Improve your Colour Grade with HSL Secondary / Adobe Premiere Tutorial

Now the next one you can do the same again, you can expand that, see what that looks like, and you can feather that,
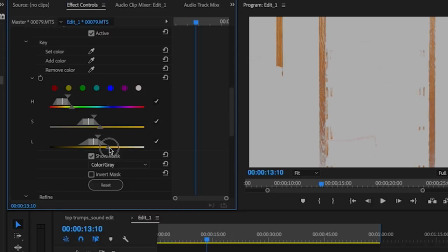[4:15]
and we want to move a bit more into the darker end of this and open that up a little bit. And then there's also a couple more down here, is denoise, so that just picks out a bit of the detail,
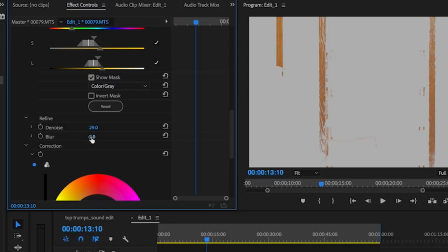[4:29]
and blur kind of gives it more of well, it blurs it but gives it a bit of a feathered edge, and it's not always the best to use this one. I've never used it personally.
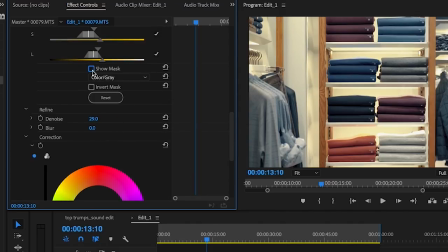[4:41]
And then below that is all the corrections. So if we just switch off the mask, come down here, and you can do something.
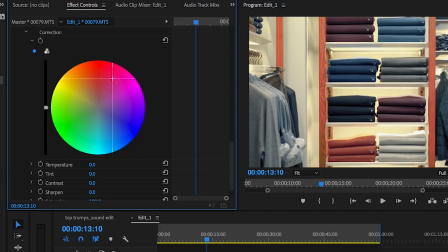[4:49]
If you go to the color wheel, you could just change the color of that. So if you bring it into the red, you can see it's affecting that, but that doesn't look great.
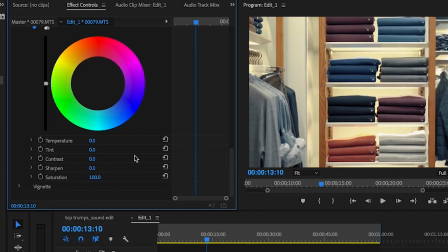[4:56]
Double click that to reset it. So what I was doing is just coming down to this bottom one, and I'm just turning the saturation down on it. Now I don't want to do it too much because you don't want it to be grey, and you might want to change the temperature and bring that a bit closer into
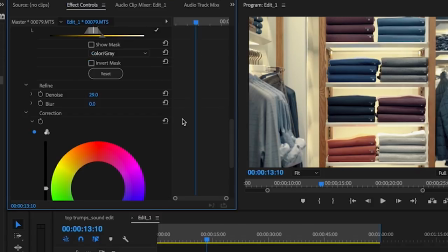[5:15]
the blues, and you can see how quickly you've got from a big popping bit of orange on the wood to a sort of more subtle look. That's what you do, that's what it's there for. So another example is on my last video that I just did, which I'll link at the end and in the description.
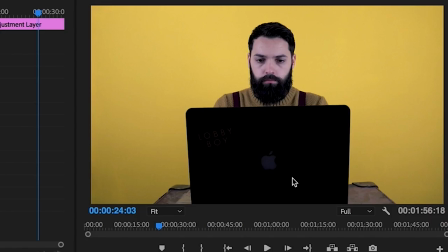[5:35]
I filmed this up against a yellow wall downstairs in the spare room.
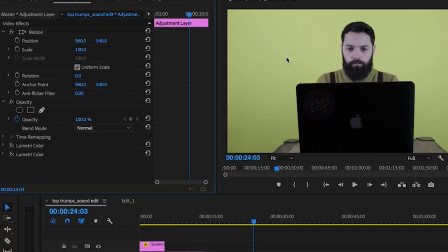[5:39]
Got a yellow wall, looks great to film against, but the only thing is once I take off my colour correction, you can see with the lighting it's gone a little pale and it's gone a little greeny, you could say. So the first instance of Lumetri is just my normal colour correction, and I think in this one the
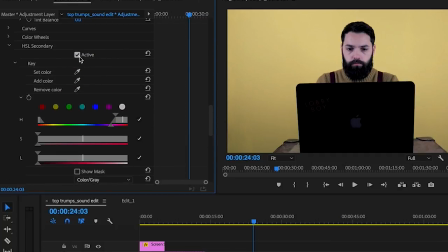[6:00]
HSL is just doing a little bit to my face.
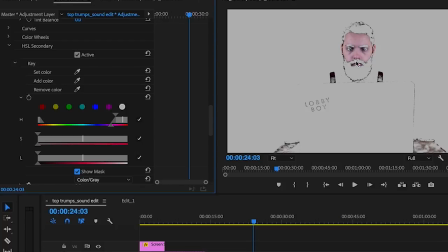[6:04]
Yeah, it's very, very subtle, but if I show the mask, I'm just affecting my face because I'm looking a little grey. So I've just put my mask, found where my face is, and I've just upped the saturation just to give myself a little bit more colour. Now the second instance of HSL is to make the background pop that yellow.
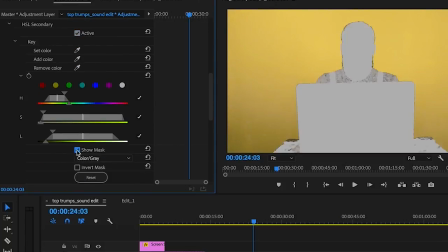[6:30]
So all I've done is if I show you the mask, it's only affecting the background, and all I did was use the yellow circle to pick that, and then I've just changed all these H,
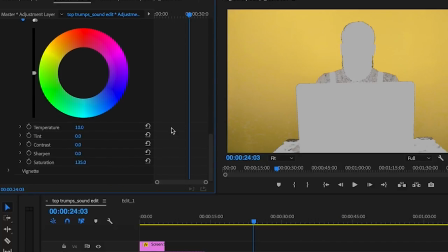[6:45]
the S and the L, and then I just absolutely cranked
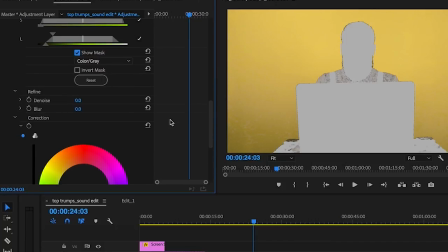[6:49]
the saturation up to get it to look more yellow, to actually what it looks like when you're in the room to the eye. So it's little, it's subtle. There's always something that I see in a clip that I might be like, might be this purple on here, and it might not be popping, or it might be too bright, it might be distracting, and I'm like, I'm going to take that down. Or my hat might be too orange, and I might be like, boom, I want it pink. But I've never done that, so I just want it back to normal. But there you go, HSL. It's pretty fucking good. You should be using it. Let's discuss it in the comments. If I rambled through this too quickly and you didn't get anything from it, then just tell me and I'll explain stuff a little better. And if there is anything else that you want me to show you what to do or how I use it, leave that in the comments, and maybe the next video will be that. So thank you very much. If you want to hit like, it's up to you. If you want to subscribe, then hit the subscribe, and I'll see you next time. Bye.